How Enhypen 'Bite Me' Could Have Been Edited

Gosh, oh that made me dizzy They had a spinning dolly zoom
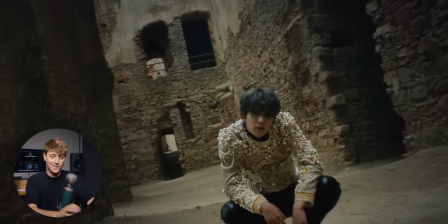494s
which a dolly zoom is when you zoom in and the camera is moving the opposite direction So it gives you this stretchy warp you feel
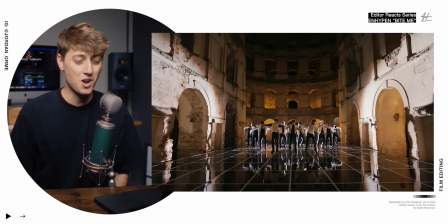505s
That's art that shot was fire
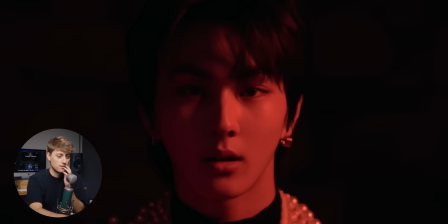511s
Dude also, oh wow, they're just crossfades but because the lighting situation changes from one shot to the next like the source Light is on this side and then the next shot it's on this side It looks like there's a moving cross dissolve across the face and it gives it this like warpy 3d effect when it really doesn't exist It's like an optical illusion
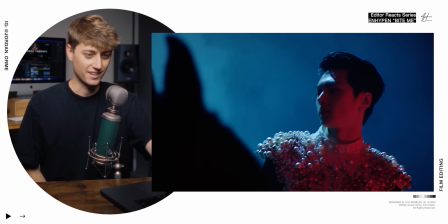533s
That's sick
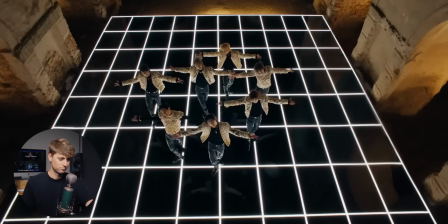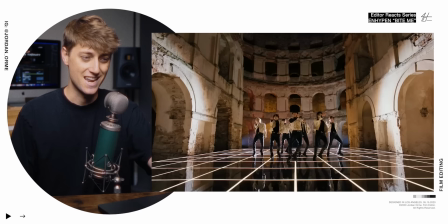541s
This is my favorite setup. This is my favorite look right here. I like nice okay this is the problem I have with
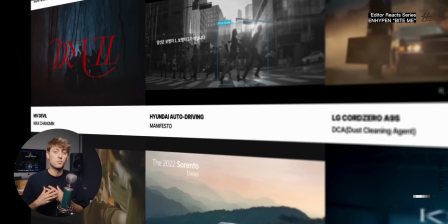549s
this director this is directed by Mingyu song who is an amazing commercial
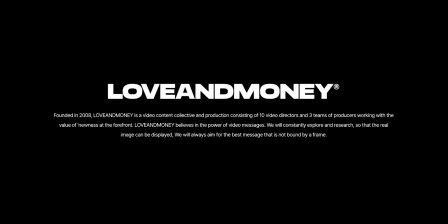554s
director I looked up their work on the production company love and money's website and there's some
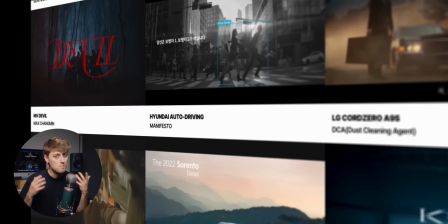558s
fire stuff but what I noticed is there's not very many music videos and
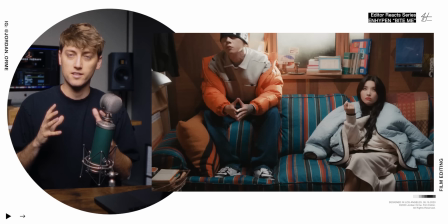563s
because of that I don't think they're used to understanding how to cover dancing very well lots of times in commercials everything's very planned out there's longer
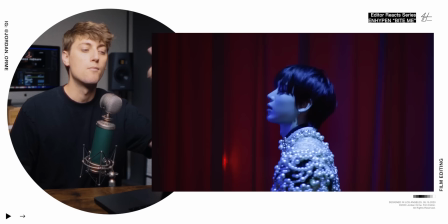571s
shots honestly feel like the pacing is a little bit slow I would like to see more cutting more shots and more intentional camera movement especially this wide
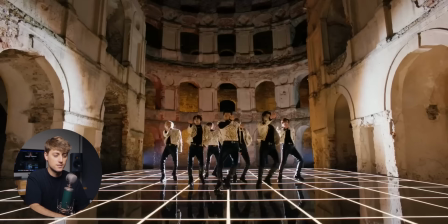580s
shot where they're moving sideways how does the dance move that they're doing right here tell the director that the camera should be
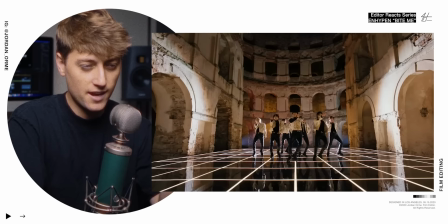586s
on a wide shot moving sideways it's just not as intentionally planned
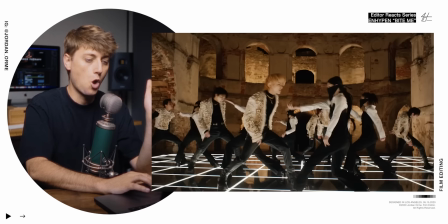596s
and the camera movement doesn't really exist oh my gosh that was that was fire though the chessboard to the light-up floor transition? Nah. The whole music video is fixed. And it looks like they might have transitioned it on a blend mode where the light parts of the image stay longer than the dark parts.
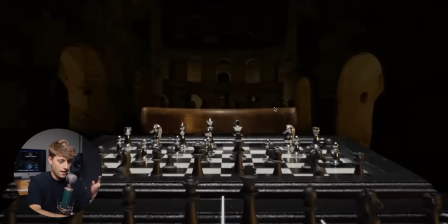615s
Because you see, we have a black void behind the mirror. And that is the part of the image that we start to see first. And the chessboard stays, which really helps make that transition so freaking delicious.
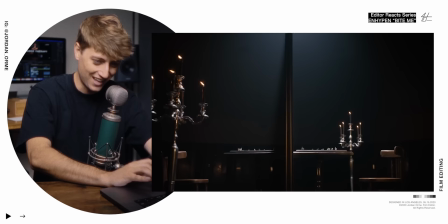626s
I love it.
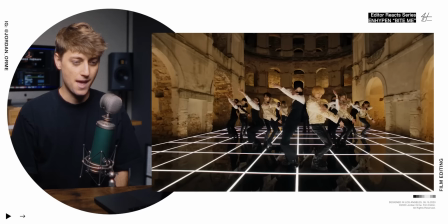631s
Also, the song is a bob. The video is mad, but the song is a bop It's actually produced by the same guy that did Sam Smith unholy and that's what you hear those strong bass notes I think this producer loves the bass no treble
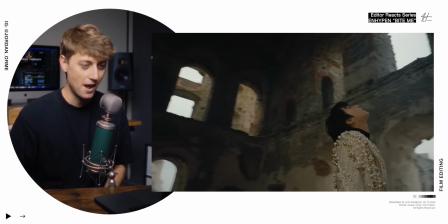651s
Some film burns, okay bringing it back those were popular in like 2012
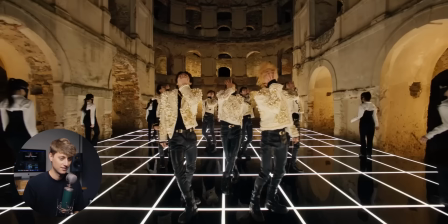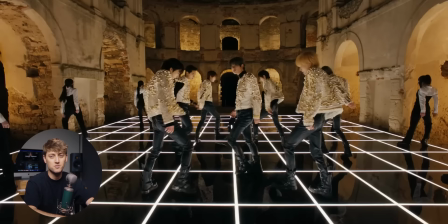661s
Like even that little cut right there the wide shot to the closer wide shot. It's too jump cutty for me I don't like jump cuts.
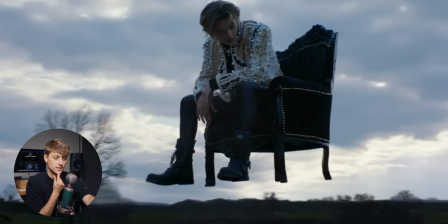669s
I Don't know that just it feels sloppy. I Freaking love the chair floating shot though.
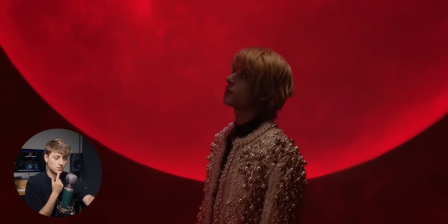676s
That's so cool.
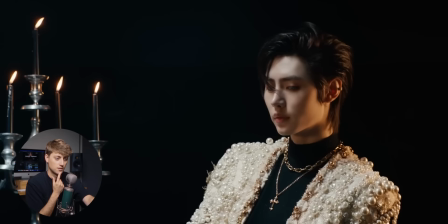Oh That's an epic final shot Jesus loves you. I love you guys. Okay, that's good. Good job Franklin